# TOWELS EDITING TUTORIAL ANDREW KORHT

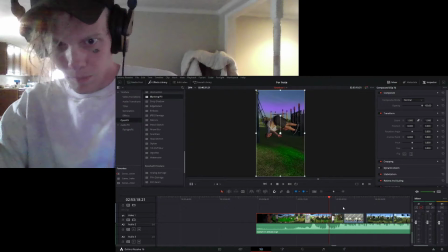Well, that's just color correcting.
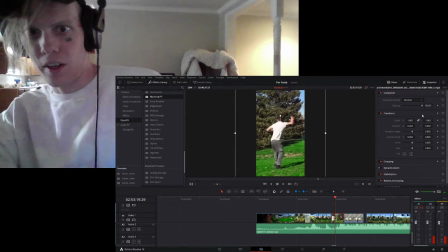So like clips like this, the actual size of this clip is huge. I mean, it's small. It doesn't fit. But every now and then you get one that's sticking there.
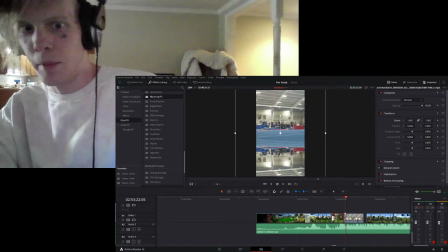So then here's a favorite one of mine I like to use. It's just the mirror. If you have a clip like this and it doesn't zoom in well, like this one, you can just go ahead and just hit that with a mirror, fold it out flat down like that.
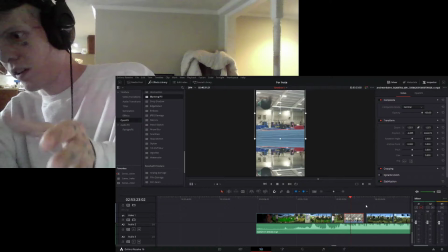Because it's the Insta version, I always start with the Insta version, then I move it to the YouTube because the YouTube has more space.
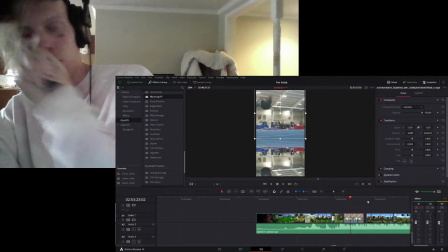But because it's the Insta version, it's hard to do the mirror vertical, but I'll show you a version in this one.
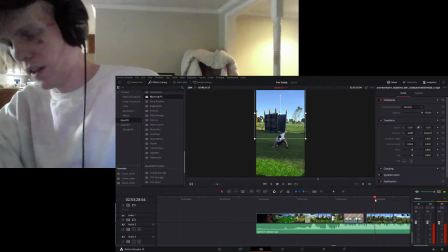I'm able to get it And then if the clip itself already has effects, then I just leave them in. Like this one looks like this. And you can see this clip right here is kind of big.
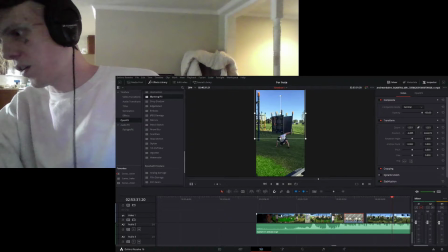I try not to just let a whole edit that somebody's already made and I just change the song.
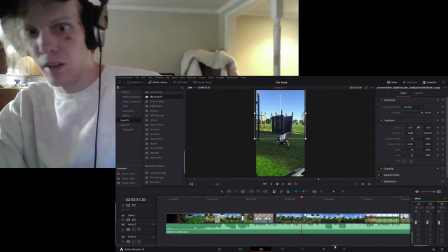I try to avoid that whenever possible. But there are some instances where it's a long clip.
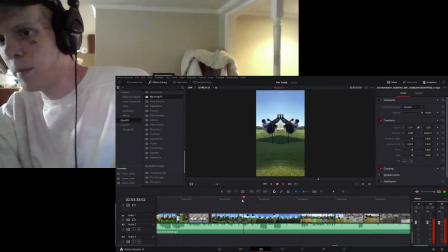Here's one, but I found the mirror works for most of these.
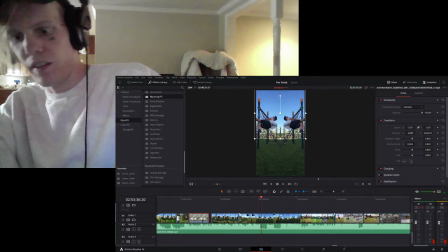So like right here, you see the sound cut out. This is where you put the super slow motion spot because it's like motion makes noise. So when there's no noise, there's slow motion.
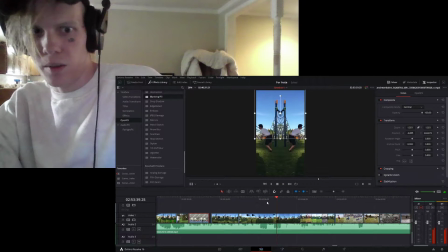And then even though it wasn't like a clap or a snare, you can hear this little, I don't know actually if you can hear what I'm hearing right now, but there's just the tiniest bit of something.
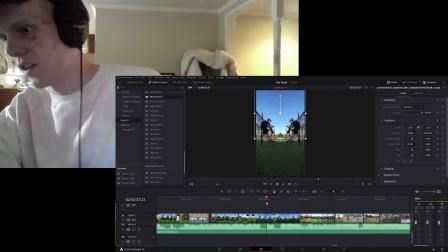You need a satisfying like, or like a, just any kind of sound to give you feedback that somebody kicked.
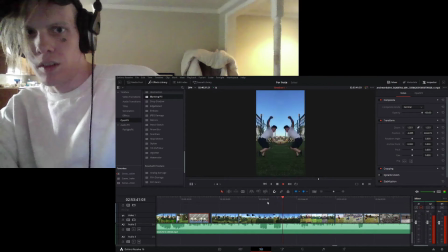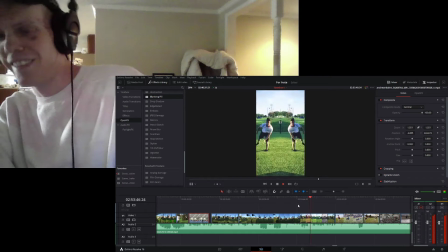This one looks like he's holding hands with himself while doing it.
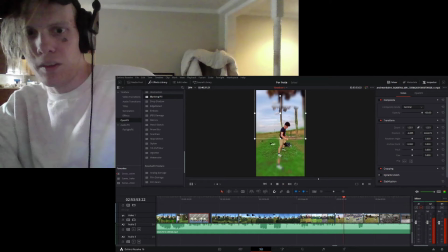And then this one is called the blanking fill. And this is actually pretty awesome, but it's a hit or miss because it can either look like just an Instagram auto bullshit,
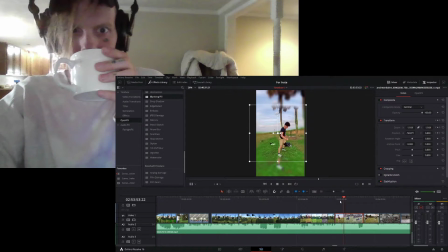filter crop,
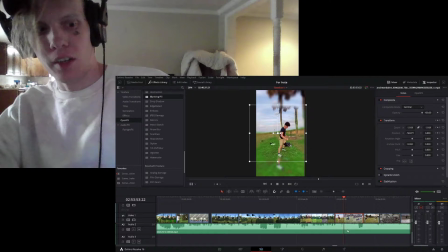or if you get it like there's one in this Kyle Scully one. Let me see if I can find where it came out really cool.
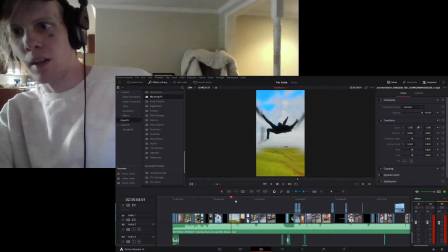Right here. Because you can see it like extends
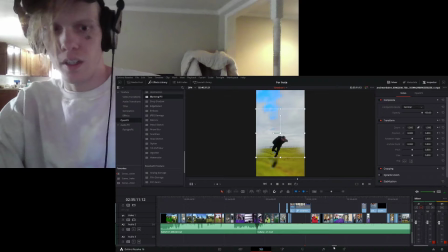its feet. It's just a cool effect, I think. But like most of these effects, it's all about like the time and the place.
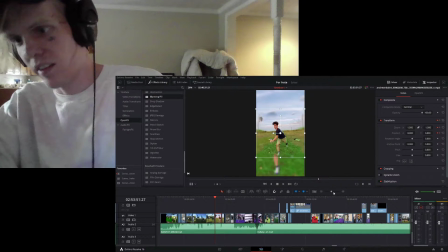If you did everyone like this, it would just look lazy. It would look like an Insta edit.
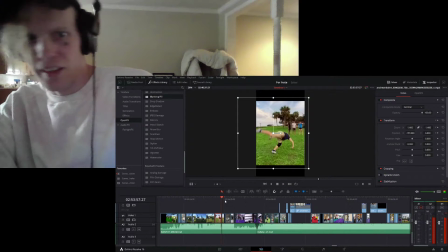Technically are Insta edits, but right there, we definitely need to hit the breakdown with something.
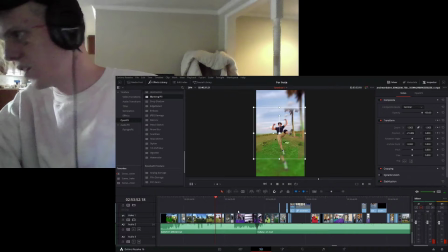But since it's the beginning of the sampler, we know Andrew can do quads and full ends and quark ends, but we're definitely not going to have those at this breakdown.
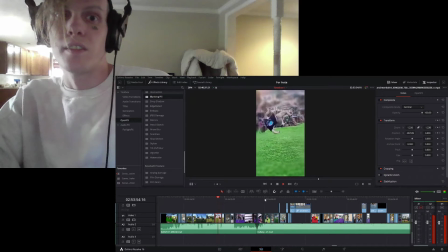But a snap will work.
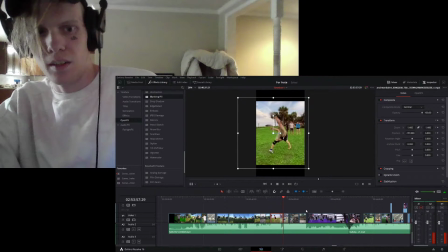And again, I don't know if you can hear. I don't think you can, but you can see the breakdown.
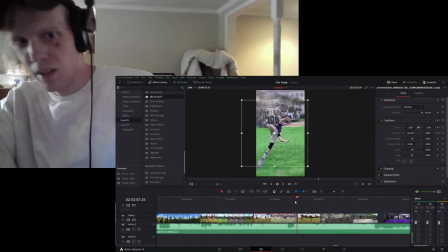So even if you didn't have a microphone, it goes right here. You got to land right here. And sometimes you want to put you just want the landing to be before the actual snap of the sound wave.
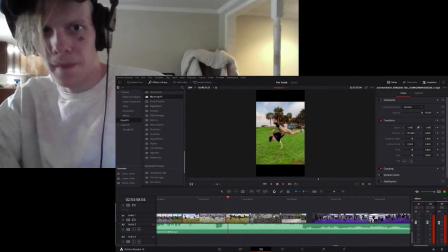Just anticipation makes it easier on the eyes and ears. Alright, so this is a super duper subtle effect.
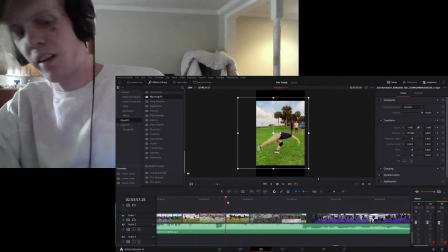And some people might hate on it, but I don't know, fuck y'all. If you watch Parasite or any like really, really good movie, especially just Parasite's a good example recently, whenever they like have a normal conversation and then they'll just like say something really like thrilling or intense or like,
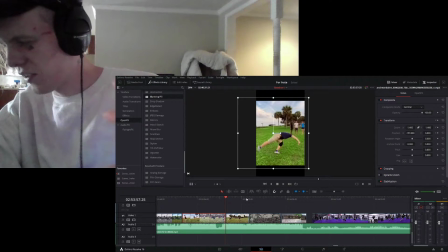oh, that's close to, they slowly, ever so slightly, slowly zoom in or pan in the camera.
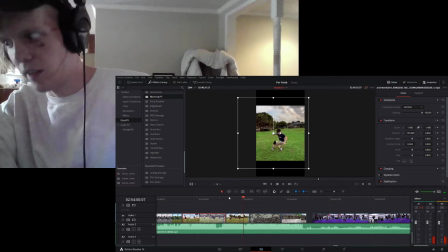Here's like a version of that. It's not quite as slow as they would use, but this is, this is a tricking sampler, so we got to speed it up somewhat. But if you weren't paying attention, you might not notice that those bars are coming down.
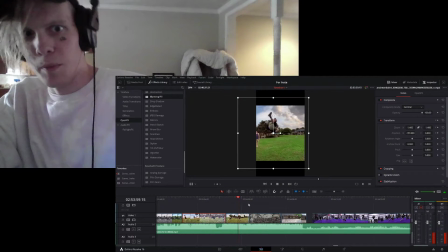But like, I don't even think that needs more effects. As it is, it looks cool in my opinion.
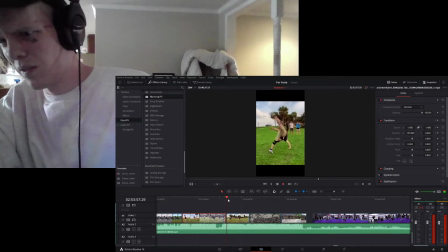Just having it come down right when this master scoot falls hit. Cool effect.
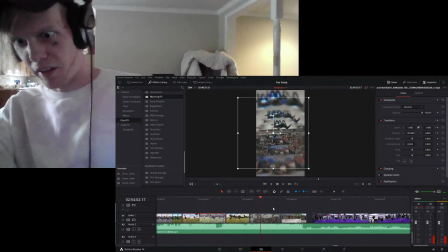And then shout out fucking Jack Vu, because he has a lens. This is actually a lens that's creating this effect.
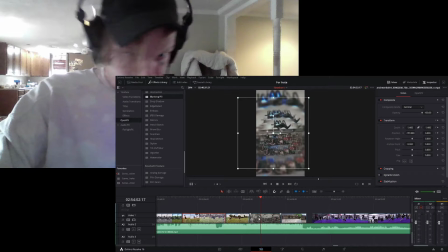But it's not just a lens, it's actually our previous effect.
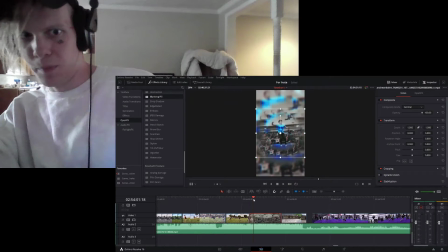If you look at this one, so check this out. But now we've applied it to this one, and I've done something a little different.
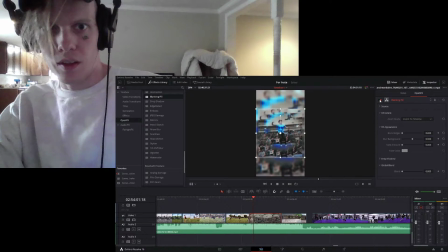I've blurred the edges. So without this is what this looks like.
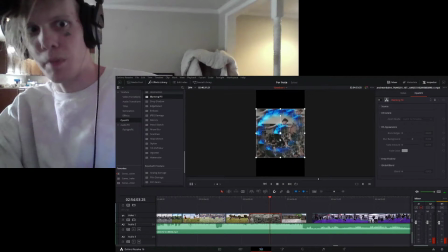Still incredible. I also upped the contrast on his blue just to give him something to contrast with. I was gonna go back and make the white even whiter. I'll probably still do that. But this is what the blanking,
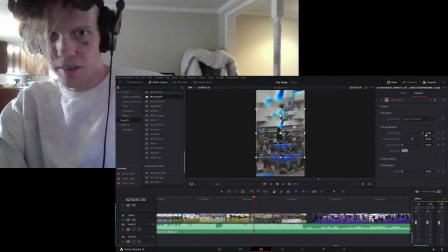when you add the blur, like the edge like that, it just like fits in so perfectly. I think it's a really cool effect. So then if we wanted to, we can now make this pop.
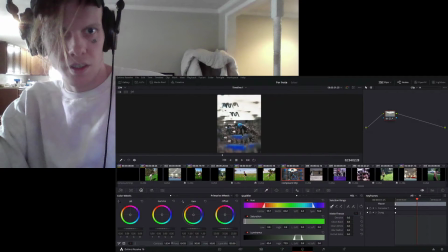We could just change the contrast of it. And then, clean out the black just a little bit.
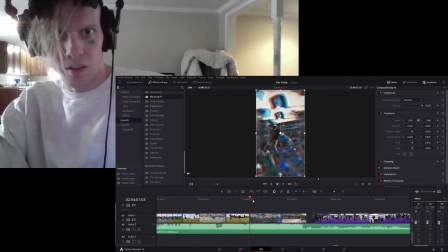And we get ourselves this clean. But
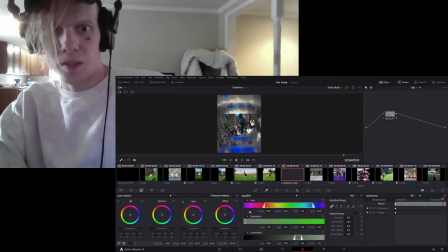It might even be just a bit too much. So just pull the contrast down just a bit.
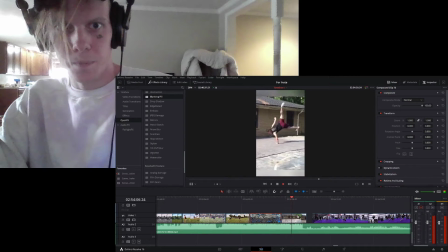As good as it is. Here's my backyard clip.
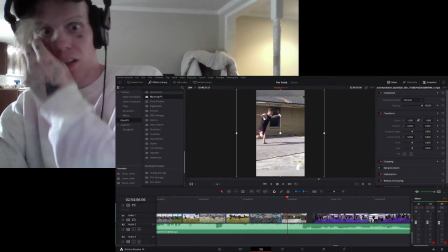And see, you can see that this is already in the clip itself. It has these borders.
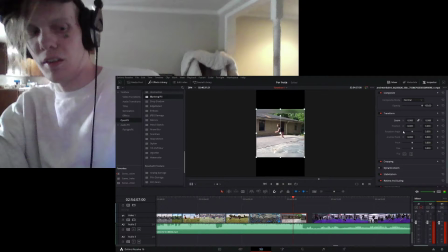Similar to the effect of blanking fill.
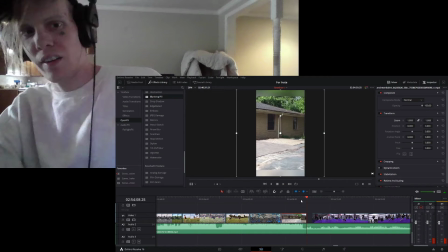This is what we call like an anti-breakdown, like or an airdrop or something like that.
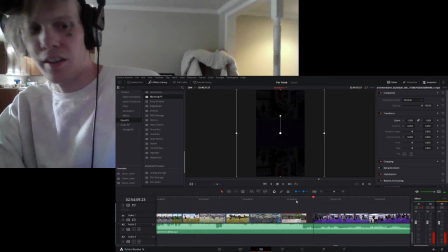But you can land on those, and like that right there, like you can see what I'm looking for, what I edit.
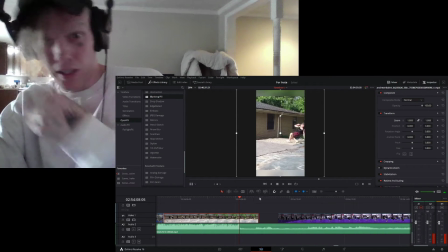So I want the landing to hit here, and then I want the clip to cut right when he starts talking.
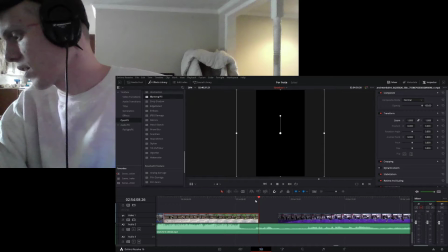But since he's saying an S word like Sasuke, you like the S is gonna take a bit. So that's why you don't start it right here. You want it to actually start when he says K, like Sasuke. So it's gonna go like you can't hear it, but you can see.
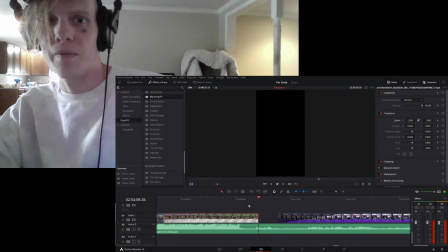Sasuke.
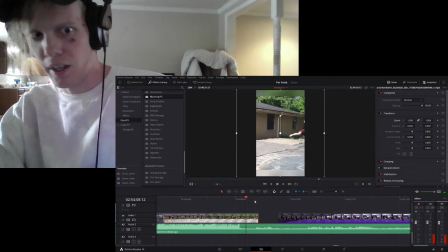And then anytime you do a fast cut like this, like I always try to have it like, you know, transition out like that. But if it's hitting a musical beat or note, you want it to hit fast.
Sasuke.
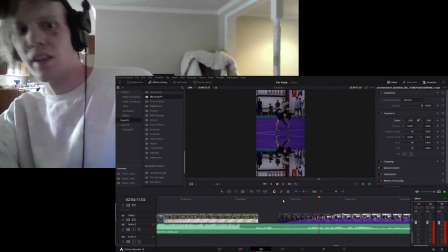And then slowly, especially because you can see this.
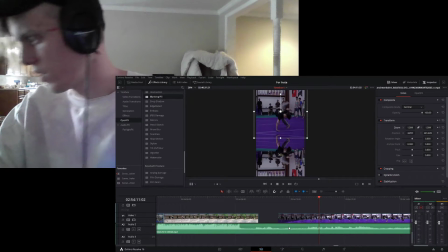Anytime you see this sound wave down here, it's just going to be a draining, slow build, and that's why you want a slow motion clip with this
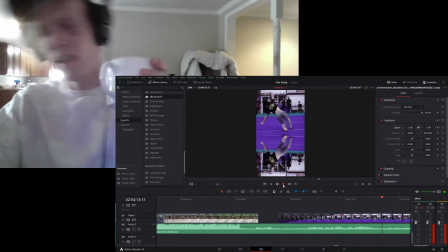slow-mo coming to the transition. Again, didn't have full space, but wanted to fill the screen, fill the canvas.
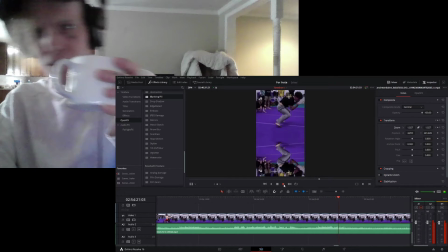So make sure you can see the knee not touch. And then here again, a subtle zoom in.
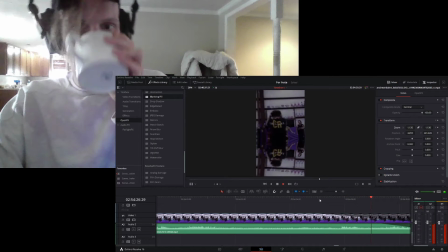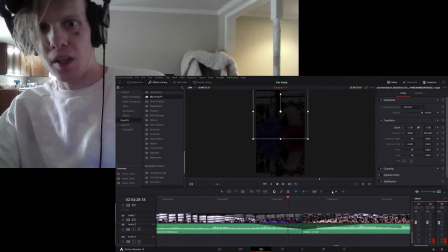And so this is the end of the intro song. It fades out.
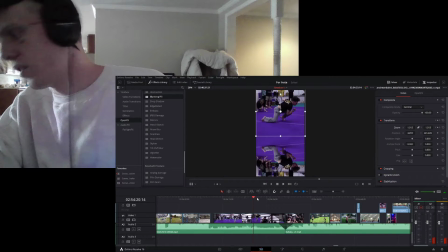It's always cool to fade out in a super slow motion celebration with all your homies,
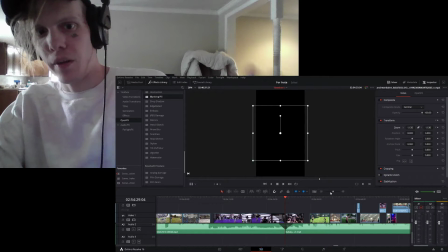which is exactly where the next part is gonna start, which has the baby 21.
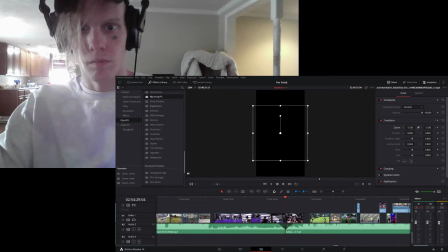So let's check that out. All right, so he said he wanted like I believe a 6. I could check what he sent me.
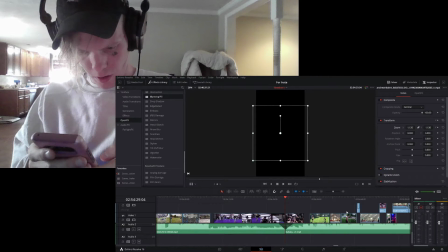He sent me, what is your name?
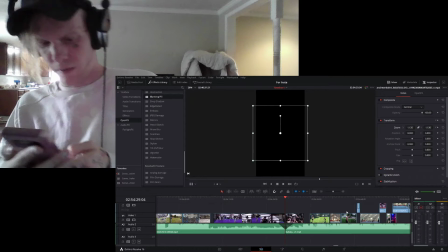He was going for like a 6 or 7, and he was the one who requested that I screen record it.
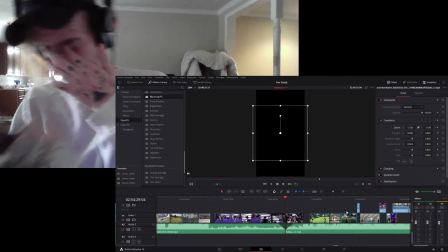So shout out Andrew for even.